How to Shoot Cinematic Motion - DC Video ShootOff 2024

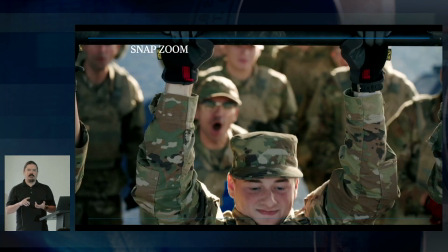(20:31)
You've probably seen snap zooms in like the show The Office or Battlestar Galactica,
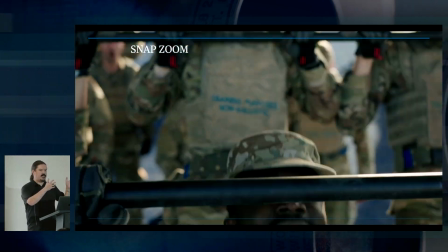(20:36)
where they're trying to get that documentary feel and like, oh, something happened, turn the camera, snap zoom in to add focus there.
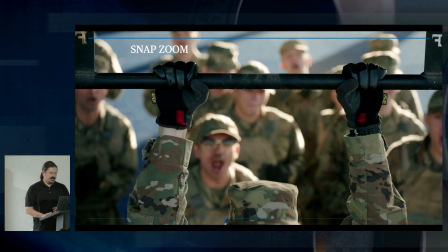(20:48)
Oh, I forgot to get an example for the next one, so we're gonna skip through that. Counter movement.
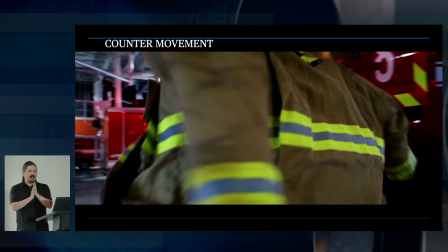(20:54)
So in this particular case, you're doing a more complex movement.
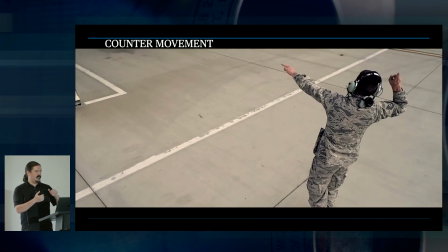(20:59)
So in this first shot, it was a push in.
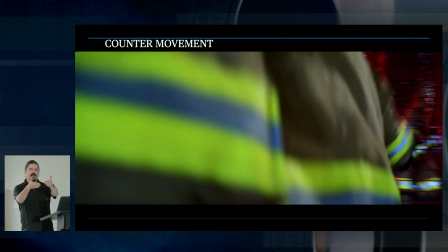(21:04)
And as I moved past the subject, I turned the camera so that she was still in the shot throughout the entire thing.
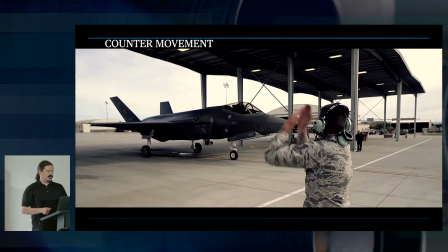(21:13)
So that can, kind of like a tracking shot, this one also kind of serves as a reveal where you start looking down,
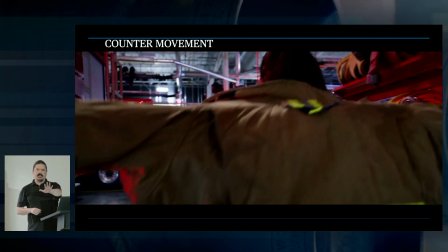(21:22)
and as it pedestals down, it's tilting up to reveal the F-35 in the background.
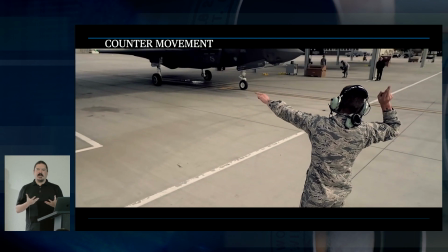(21:27)
So just things to think about. You don't just have to track with your subject.
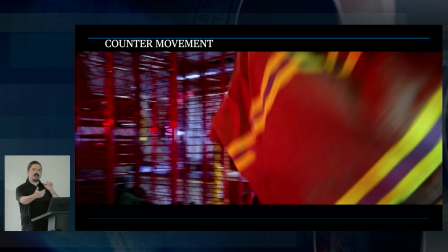(21:31)
You can track against them and still track with them enough that it works for the shot.
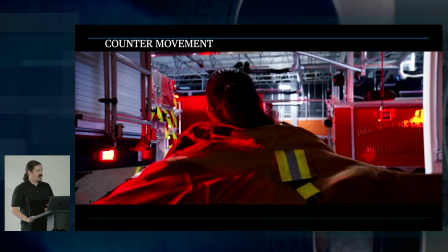(21:38)
And that firefighter shot,
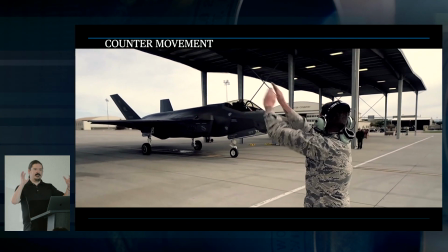(21:41)
actually that's apropos for all the firefighter unit, or people who deal with firefighters, I should say.
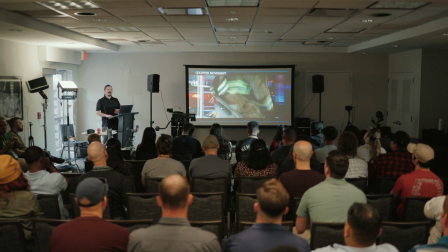(21:47)
I'm guessing nobody in here actually fights fires, but, or correct me if I'm wrong, but
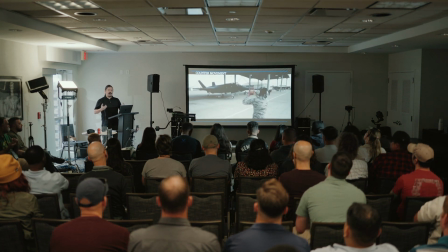(21:55)
yeah, just different ways that you can add drama to your shot.
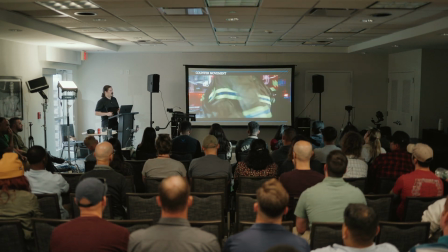(22:00)
This, you got a fast push in, you've got a turn, and it really just heightens the emotion of everything.
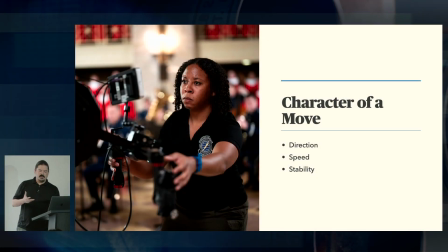(22:11)
So when we talk about a camera move, really it boils down to three different things. You've got the direction that you're going, you've got the speed that you're doing it, and the stability of the camera.
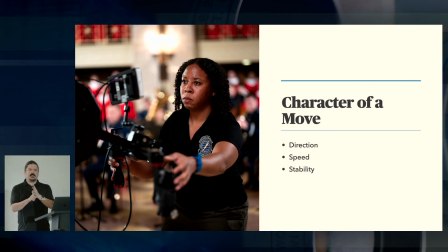(22:25)
All three of those should factor into your decision process. So I'm going to show you a clip. I'm going to try not to tell you too much about it ahead of time, but this is a rough cut version of a project that we've already finished.
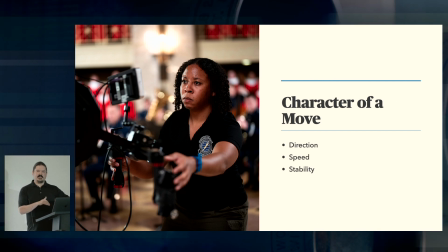(22:43)
It's already released, but the rough cut kind of helps tell this point a little bit better. We were filming a video for the Air Force Band,
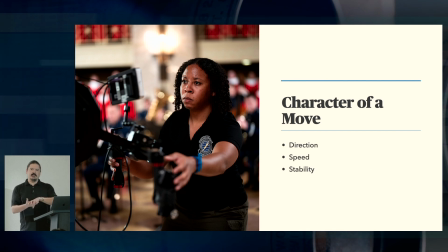(22:55)
and we were showing basic training and the musicians occupying the same space,
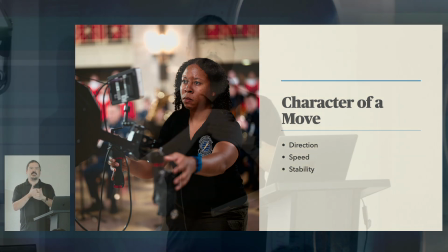(23:03)
but we wanted to show both of those visually different so that there was kind of a clear delineation between what was the band scene and what was the basic trainees. So I want you to watch through this, try to spot the differences, and tell me what is different about this that lets you differentiate between the two.
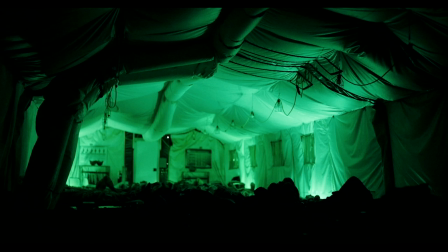Let's see. Actually, I do have a little bit of sound for this, so I'll just play it out the laptop speakers.
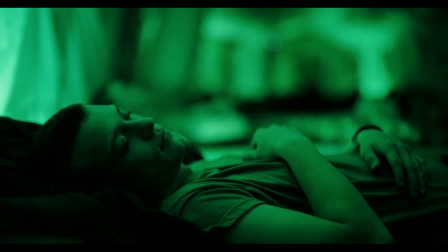(23:40)
So starting out handheld.
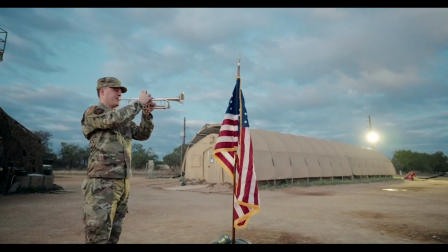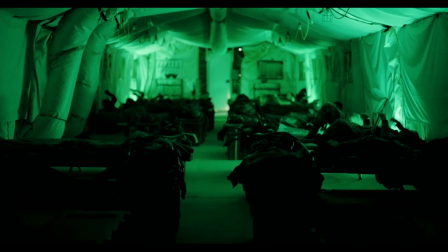(23:48) Hurry up! Get up! Get dressed! Let's go! Hurry up!
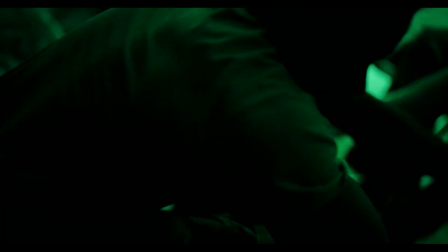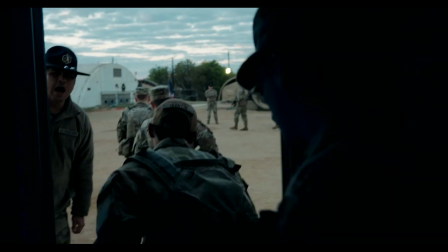(23:59) Hurry up! Hurry up! Hurry up! Get warmed up! Let's go! Hurry up! Hurry up!
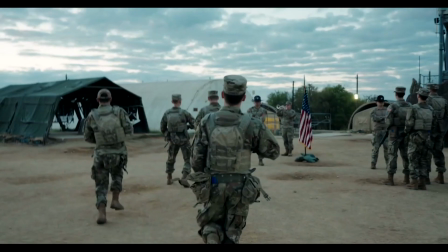(24:04) Get warmed up!